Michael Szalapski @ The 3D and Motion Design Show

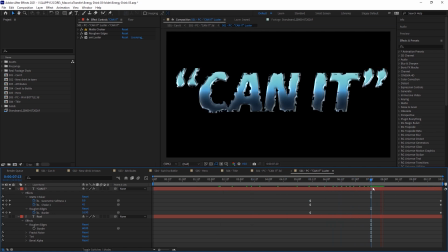499s
If I solo the layer you can see that it just chokes away and then below it I
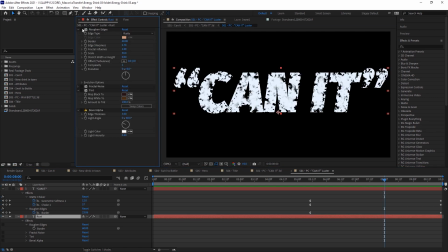508s
have a rest layer hiding which is just using the same text. roughen edges, roughen edges with the rusty edge type,
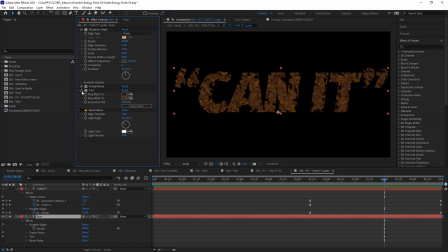517s
fractal noise over top of it to give it that shade, tint to give it the rusty color, and a bevel alpha to give that sharp edge.
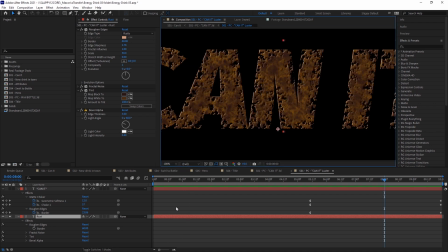527s
Couple that with roughen edges and it really gives a nice kind of grit and grain there.
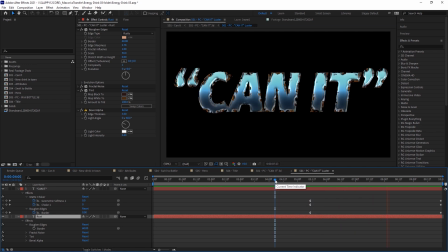532s
So you see some fairly simple techniques to get a fairly effective result. Nice shiny metal being worn away to rust.
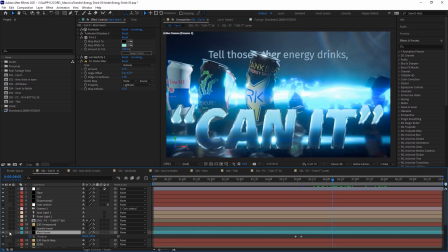538s
Back at our main comp here, let's start with our main beam.
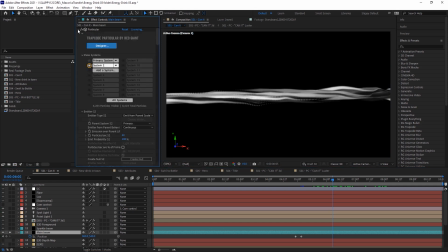544s
The base of it is, in effect, called Particular, one of Trapcode's most famous. It uses a primary system that is blowing along, it doesn't have any velocity, you'll note. It is blowing along using the environment wind.
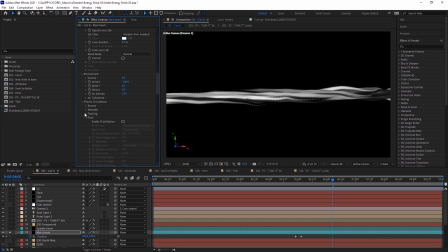563s
This is very different from the drift kind of wind that is still present in the fast physics section here. This is much more organic and physically accurate and can use air turbulence to affect the particles and whatever. Anyway, it's just all overall better. Then we have a second system that is emitting off of those particles with some streaklets.
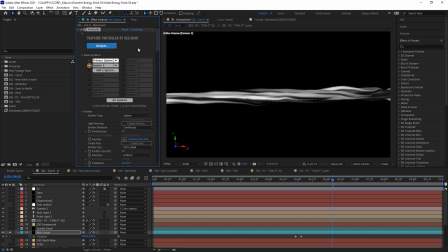582s
I mean, it's really ugly, just straight out of the box, but I knew it didn't need to look shiny because I was about to throw a bunch of other effects on it. A bit of turbulent displace just to give it a little bit of better shape to it.
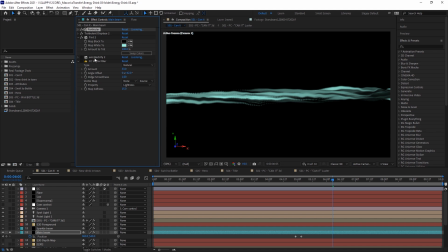597s
Some tint to give it some color. And then a new tool working on called Electrify that uses the contours of underlying footage to really give it some electrical effects.
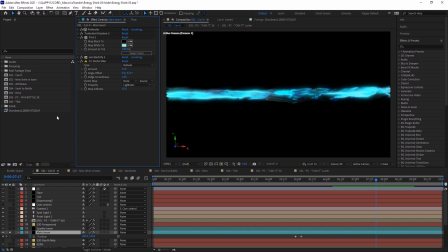609s
I'll show this off a little better later. And then some vector blur. Really gives that organic-y look. and then once you throw some super comp on top of it well by gum it looks pretty powerful and energetic and electrifying on top of that we've got this layer of sparkles also
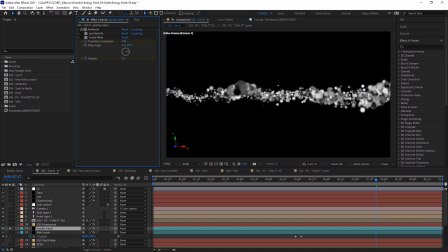628s
using particular this a very ugly version of particular this one's moving along with regular velocity and uses the fast physics turbulence fields to push the particles around into the sort of unique shape where they bubble in size and position.
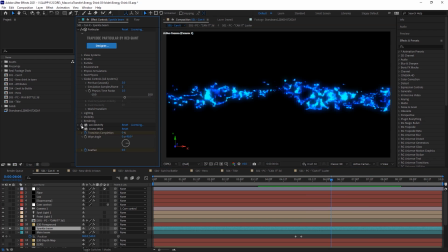646s
Then over top of it, some Electrify to really give it that sparkly look and a bit of a linear wipe to help the front end be exactly the way I wanted it to be when it comped in top over everything else.
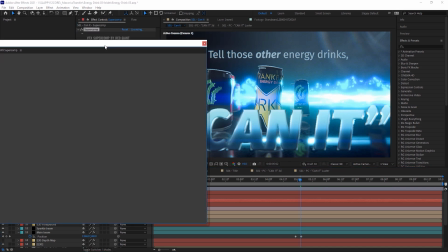661s
I'd like to talk about Super Comp again because it is my favorite thing. You'll see we've got a few more layers in it this time.
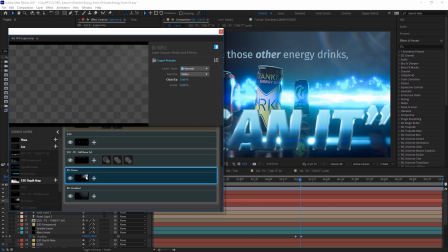668s
We've got the background, some noise, a gradient, that text, which uses some edge blend, haze, and diffusion just to really make it feel more natural and part of the scene.
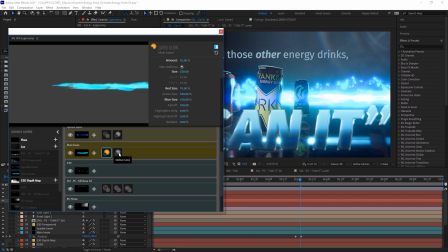684s
Our main beam has layer glow, which is the same thing as optical glow, except that it stays behind the other layers, and then optical glow, which wraps around the layers. so if we turn off here let's turn off our sparkle layer and we just look at the main layer we turn off the
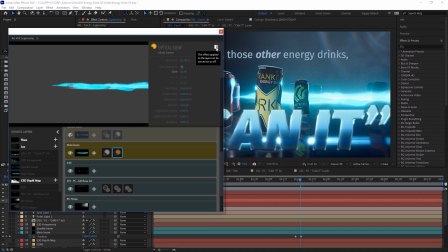699s
optical glow you'll see it's got that haze but it doesn't wrap around these other things so it's better than throwing a post bloom on in your 3d render because then it would just blow across everything like optical glow does but
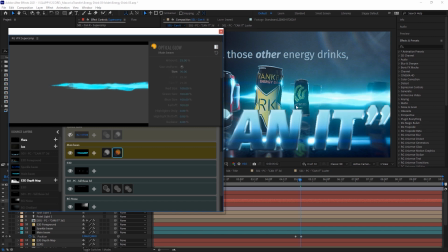715s
using both together the first version to get that nice hazy glow on the layer itself, then optical glow to really make it pop and make it wrap around the other layers.
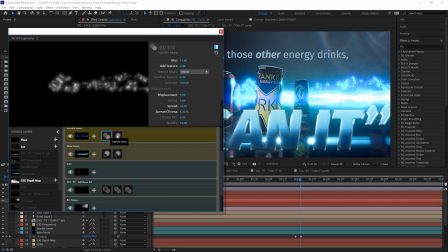727s
And then we've got our sparkle beams there with some heat blur and optical glow,
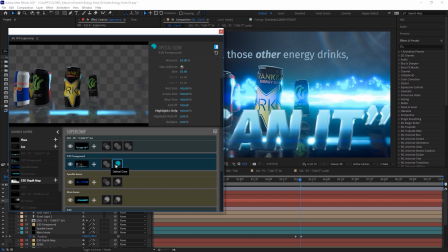732s
and then some haze and optical glow again on the front cans here.